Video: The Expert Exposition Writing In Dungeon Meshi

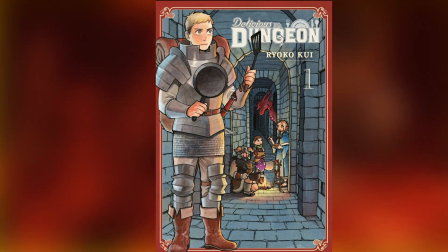Hello everyone, welcome back to another video. In today's video, I want to talk to you guys about Dungeon Meshi, specifically about the way Dungeon Meshi does exposition,
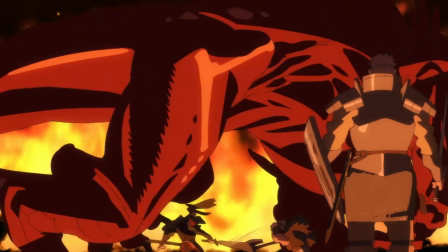and why it should be looked at as the golden standard for expositing to the audience.
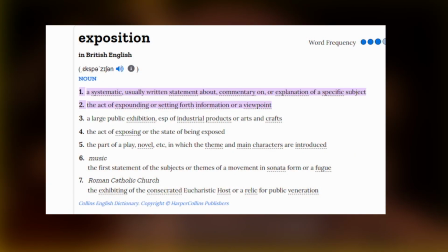For those unaware what exposition actually means, it's basically how the writer decides to give information to the audience.
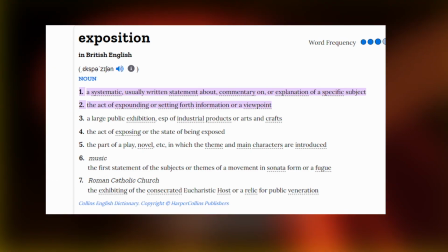The way the writer exposits information to the audience is very important, because expositing to the audience in,
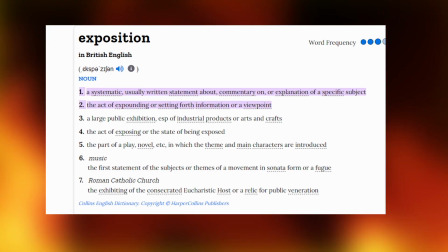let's say, Last Airbender the movie kind of way is absolutely terrible.
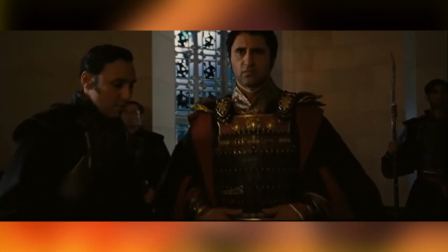An example that I can use is the scene where Zhao and Fire Lord Ozai are talking, and Zhao uses the term, as you know.
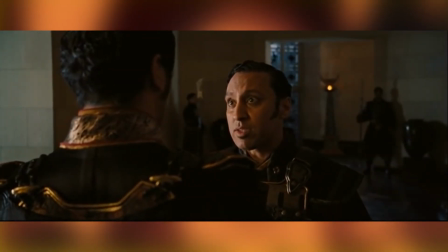This lets the audience know that Fire Lord Ozai already knows this information, and this is basically just the writer expositing to the audience,
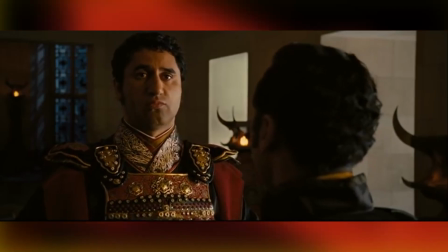because if the character already knows this information, why are you regurgitating it again otherwise?
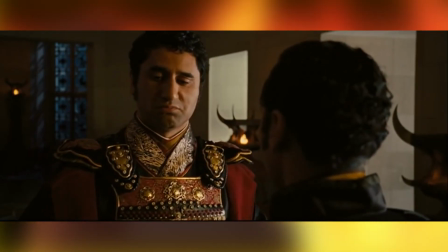And it makes it very, very unnatural. This is what I would call bad exposition. So because of the writing in that scene basically becomes a little immersion breaking for the audience because of the term, as you know.
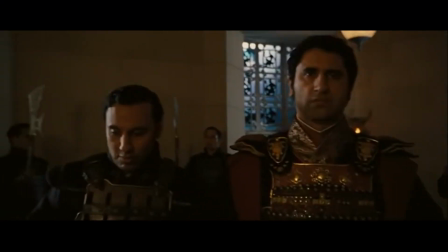Also, just really listen to this scene.
As you know, I conducted a raid on the Great Library, which most said didn't even exist.
Get on with it. People don't talk like this.
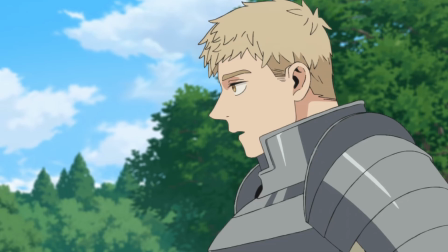A good example of okay-ish exposition is used in Naruto when explaining how chakra works to Naruto.
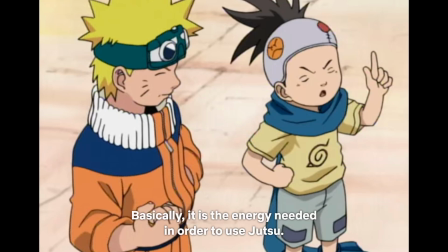Naruto is well known for being kind of an idiot, so someone having to exposit to him, explaining him how the power system actually works, it kind of makes sense.
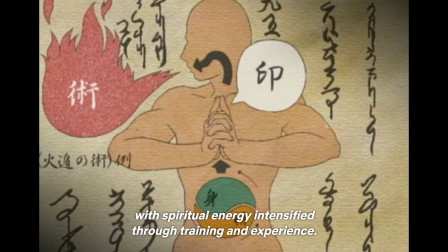But also the fact that he was able to get out of ninja school without needing to completely know all this makes it kind of weird.
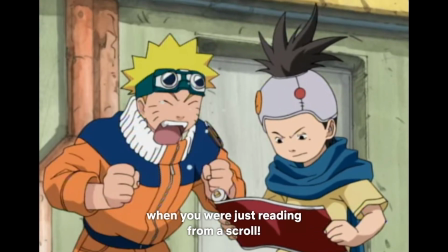Also, the fact that he already knows how to use chakra before people explain this to him makes the scene come off a little sloppy, but not entirely terrible.
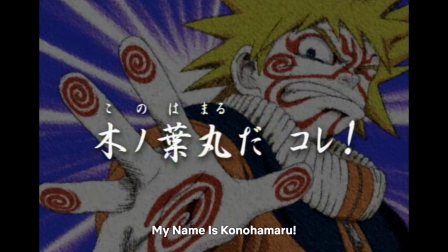So this is what I would call like a middle ground kind of exposition, where, yeah, the character's kind of a moron, so you do have to really explain this to him, but also it makes the world kind of weaker,
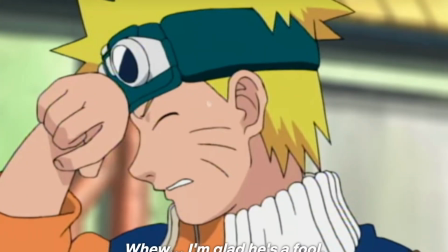because why is this kid this bad and you're letting him still pass in ninja school, and how is he still able to actually use chakra before it's actually explained to him properly?
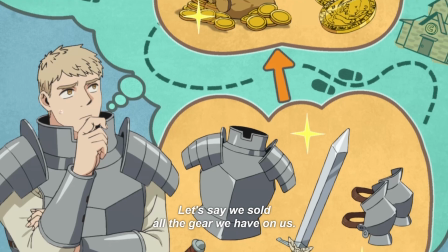It's weird, and ultimately kind of brings the world down a little bit because of how silly it kind of is when you think a little too much about it.
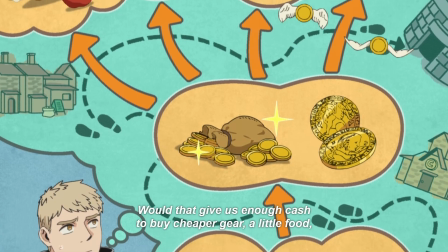But ultimately, it's really small and nobody really thinks about it too much.
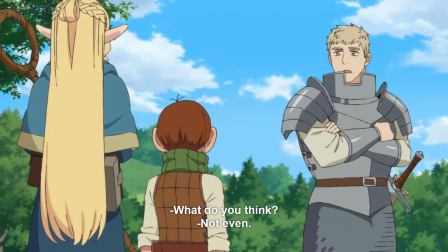Where good exposition comes in is when exposition is given to a character in the story that knows nothing about the information that is being given to them directly.
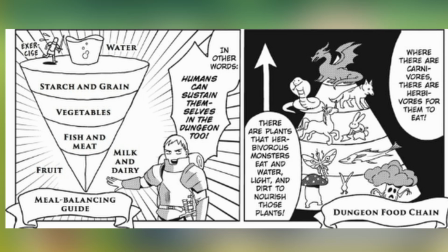And it's not weird for them to not know about that thing specifically. It doesn't bring down the world building, and it doesn't make the person seem dumber by contrast.
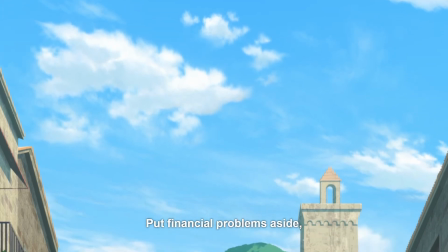Dungeon Meshi does this perfectly because they have an entire cast of characters,
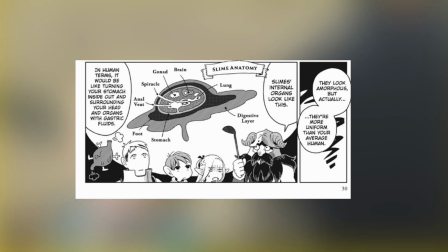and the party that they have in Dungeon Meshi are uniquely skilled at different things and are lacking in others.
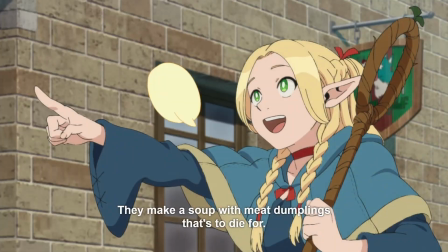So each of the characters can actually give information to each other about different parts of the world that others don't know about.
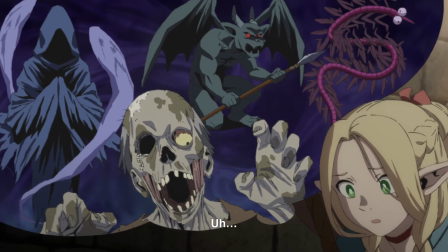And because of that, our immersion is not broken, like in the situation with The Last Airbender, and it feels very natural and makes sense for the world.
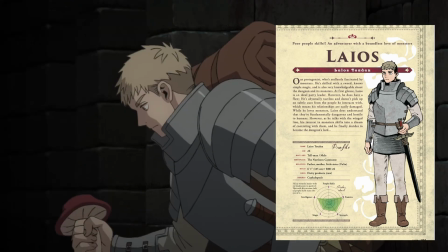A good example is Laios is so knowledgeable about monsters, they can just exposit to the other characters about all the different monsters,
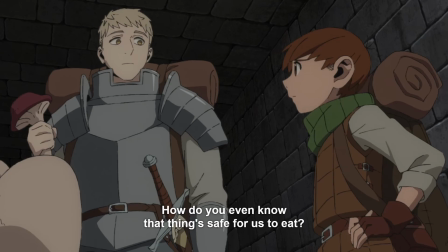and this information is given to the audience in a very natural way.
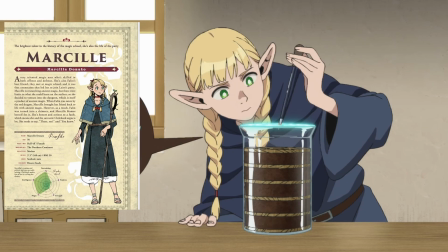Marcille is a character that knows a lot about magic, and she becomes the audience's line to magic.
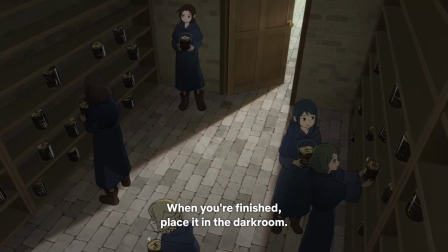So whenever the questions of magic comes up in the story, she's always the one who is knowledgeable about it the best,
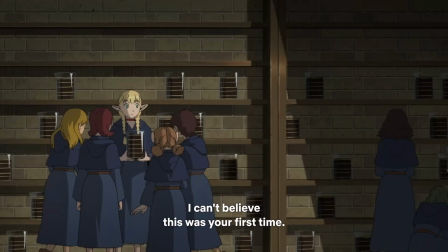and is able to inform everyone in the party and the audience about magic constantly.
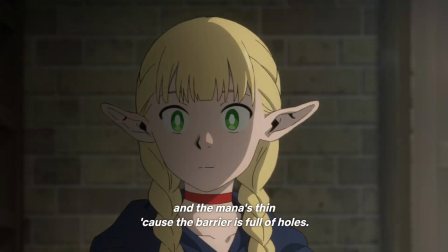Marcille also knows a lot about the magic in the dungeon as well, and understands how the fundamental magic works in the dungeon.
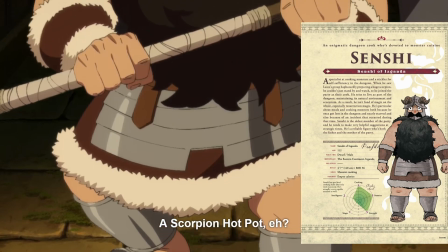She can explain how certain things work to the audience. Meanwhile, Senshi understands the ecosystem in the dungeon better than anyone.
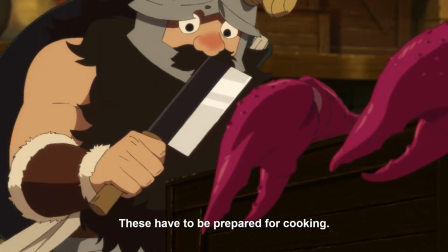Senshi also gives information about the food that you're eating, and gives you fun facts about how to prepare the monsters in the world.
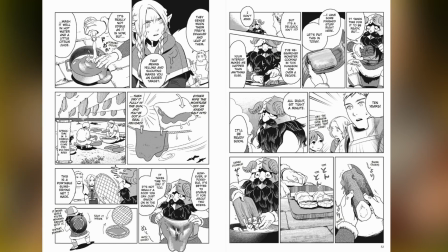And while the monsters in this world are not real, a lot of the information about nutrition and about preparing food is actually real information that you can use in real life.
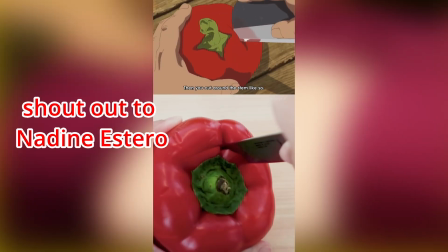All you really need to do is replace the monster parts with actual food and you're fine. Another fun fact, Dungeon Meshi has a cookbook.
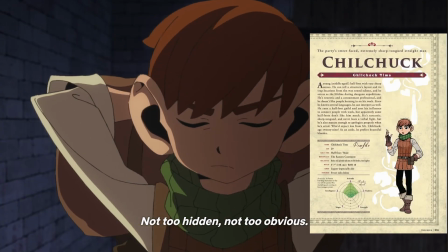Look it up. It's actually pretty awesome. Lastly, we have Chilchuk. Chilchuk is actually someone that is very knowledgeable about people and the upper world.